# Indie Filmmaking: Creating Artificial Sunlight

Hello and welcome to 4-Minute Film School. I'm V from the A-Team and today we are talking about how to create artificial sunlight indoors. Let's go!
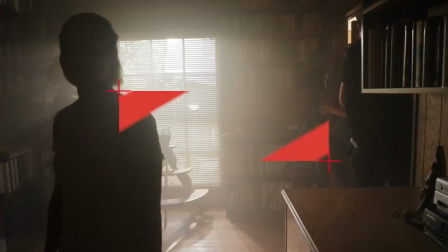I'm here with director of photography Carissa Dorsen. She has graced us with her presence because she is a narrative feature film and short film DP and
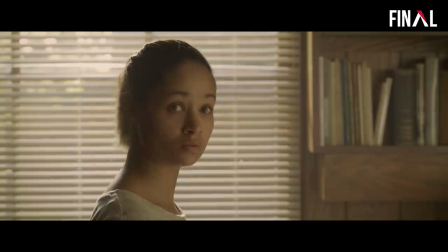that's perfect because in today's scene it's a narrative sort of mysterious spooky kind of scene. What's the idea behind it? So we wanted to create sort of a mysterious daylight interior scene that still has some shadows to it and a good amount of contrast.
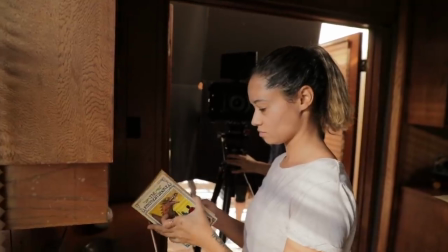The first shot of this scene is sort of a moving master.
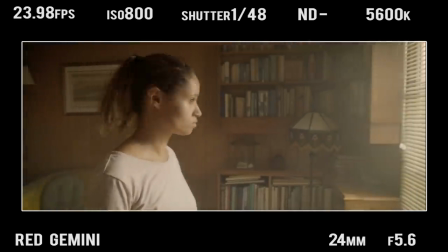It goes from a wide shot and then sort of pans over into a tight, more close-up shot. So you have a lot to play with because you need the light to work in both cases. The first light you placed was actually for depth. It was a light in the other room behind our actress.
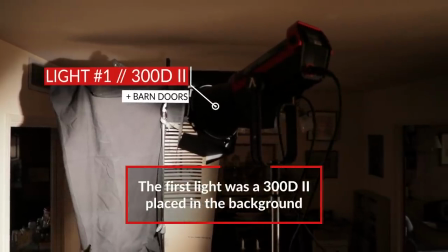What was that? So we had a 300D II and it was actually shooting through a gobo that we created out of RAM board.
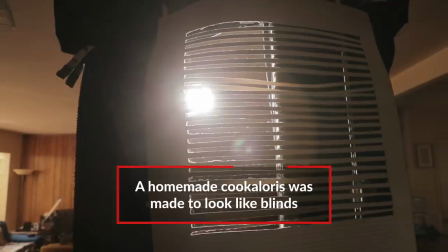We cut some slots in it to look like blinds and we set that up and shot the 300D through it and then just kind of shaped it so that it was a perfect box.
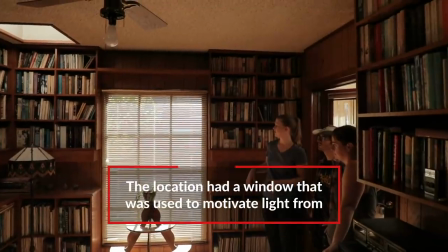You also had a large window off camera right that you could use for a sort of natural frame to put lights through.
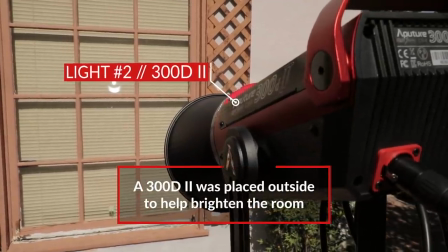So we put through a 300D2 again, and this light was just kind of bringing up the ambience of the room.
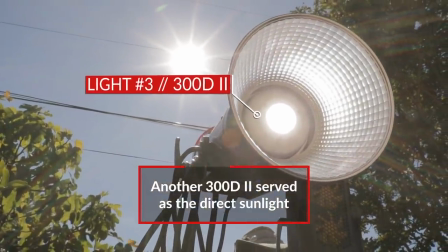We had a third 300D2 that was taking the place of the actual sun because we had blocked out the sun with a floppy.
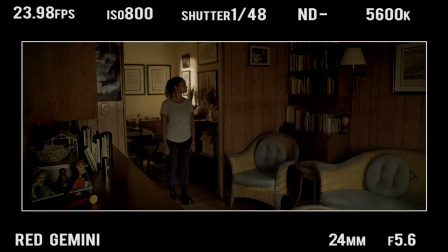So we had a 300D coming in from a higher angle that was creating a pattern on her when she walked into the room. You also had some kind of diffusion on that light, correct?
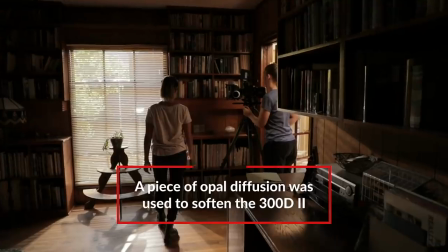Yeah, so we put up a small piece of opal that was only working for her final mark because when she hit that mark, it was looking a little bit harsh on her skin.
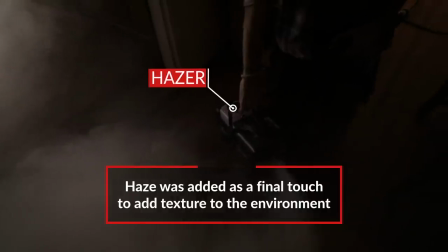Adding haze was a great just final touch to the scene, and it makes sense because it looks like a dusty library,
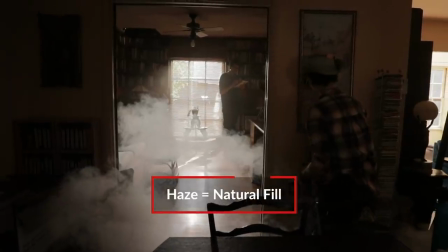but it also adds some fill, and it adds a nice glow to the scene.
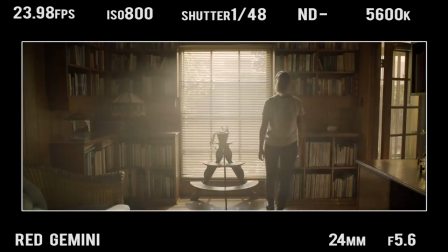So for the second shot in the scene, it was, again, a wide shot, and this time you're looking straight at the window. At first, you had some natural sunlight coming through that window, but you put up a floppy and completely cut it out. Why is that? Right.
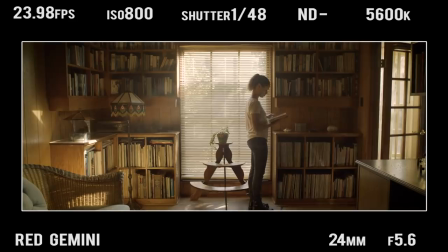It was coming in at an angle where it wasn't hitting exactly where I wanted, and it was also bouncing off the wall and just brightening up the whole room.
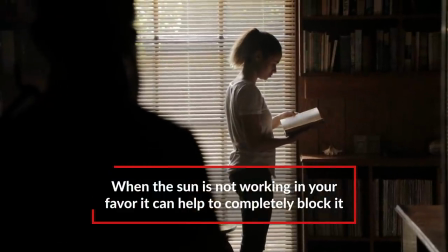And I wanted this shot to be a lot darker, and I wanted her to almost be silhouetted in it.
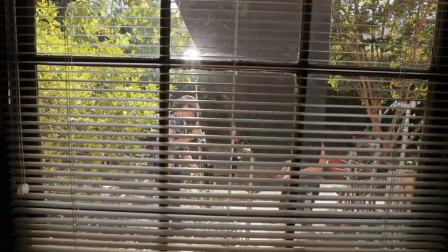So I cut out the sun completely and added our 300D2 back in.
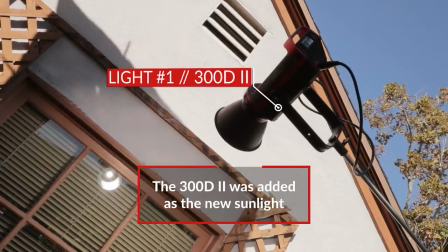That was armed directly over the window so that it was coming straight in. There was still a lot of bounce off the floor that was hitting her, so we brought in some duvetyne and just lined the floor with it.
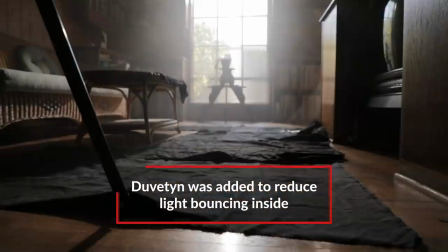Duotine is a really helpful, absorbent material that's really handy to have in your kit or in your car. And then for your final shot, for your close-up, when your model looks up from the book and kind of looks right past camera, you added another light.
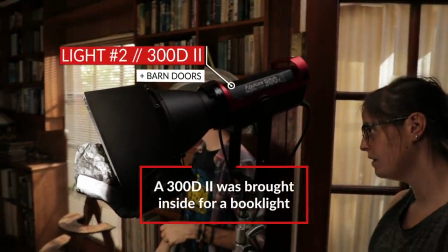What was that? So we brought one of the 300D2s inside and bounced it off of some beadboard and actually created a book light. So it was bouncing off the beadboard and then we set up some bleached muslin for it to go through and hit her.
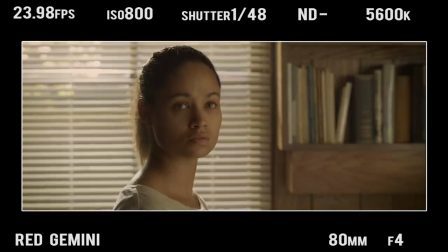I wanted it to be flattering on her, but as if it was just light bouncing from the inside of the room.
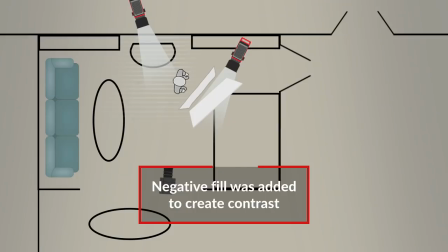And we used a 4x4 floppy on camera left to just get rid of any bounce that was hitting her on that side. I think sometimes less is more, and it really depends on what the scene calls for.
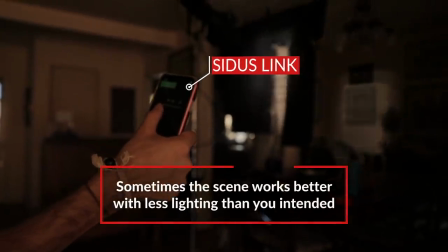But as we were turning off lights, it made me realize, oh, this actually looks really beautiful and more true to life. So it's good to approach things in a more subtle way and sometimes just try turning off a light. So, we actually shot this scene twice. We shot it once with a cinema camera and once with an iPhone.
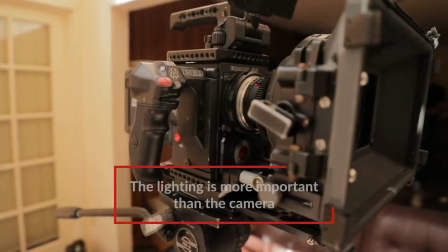A lot of you are always writing into the comments saying, hey, we don't have a RED, we don't have an Alexa, all I have is an iPhone.
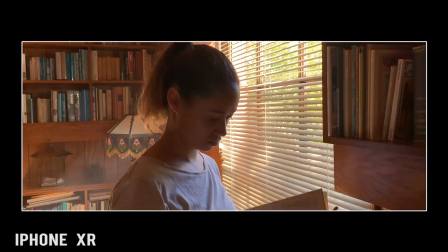The lighting is what really matters when it comes to cinematography. You can still get a beautiful image as long as you know how to manipulate the lighting.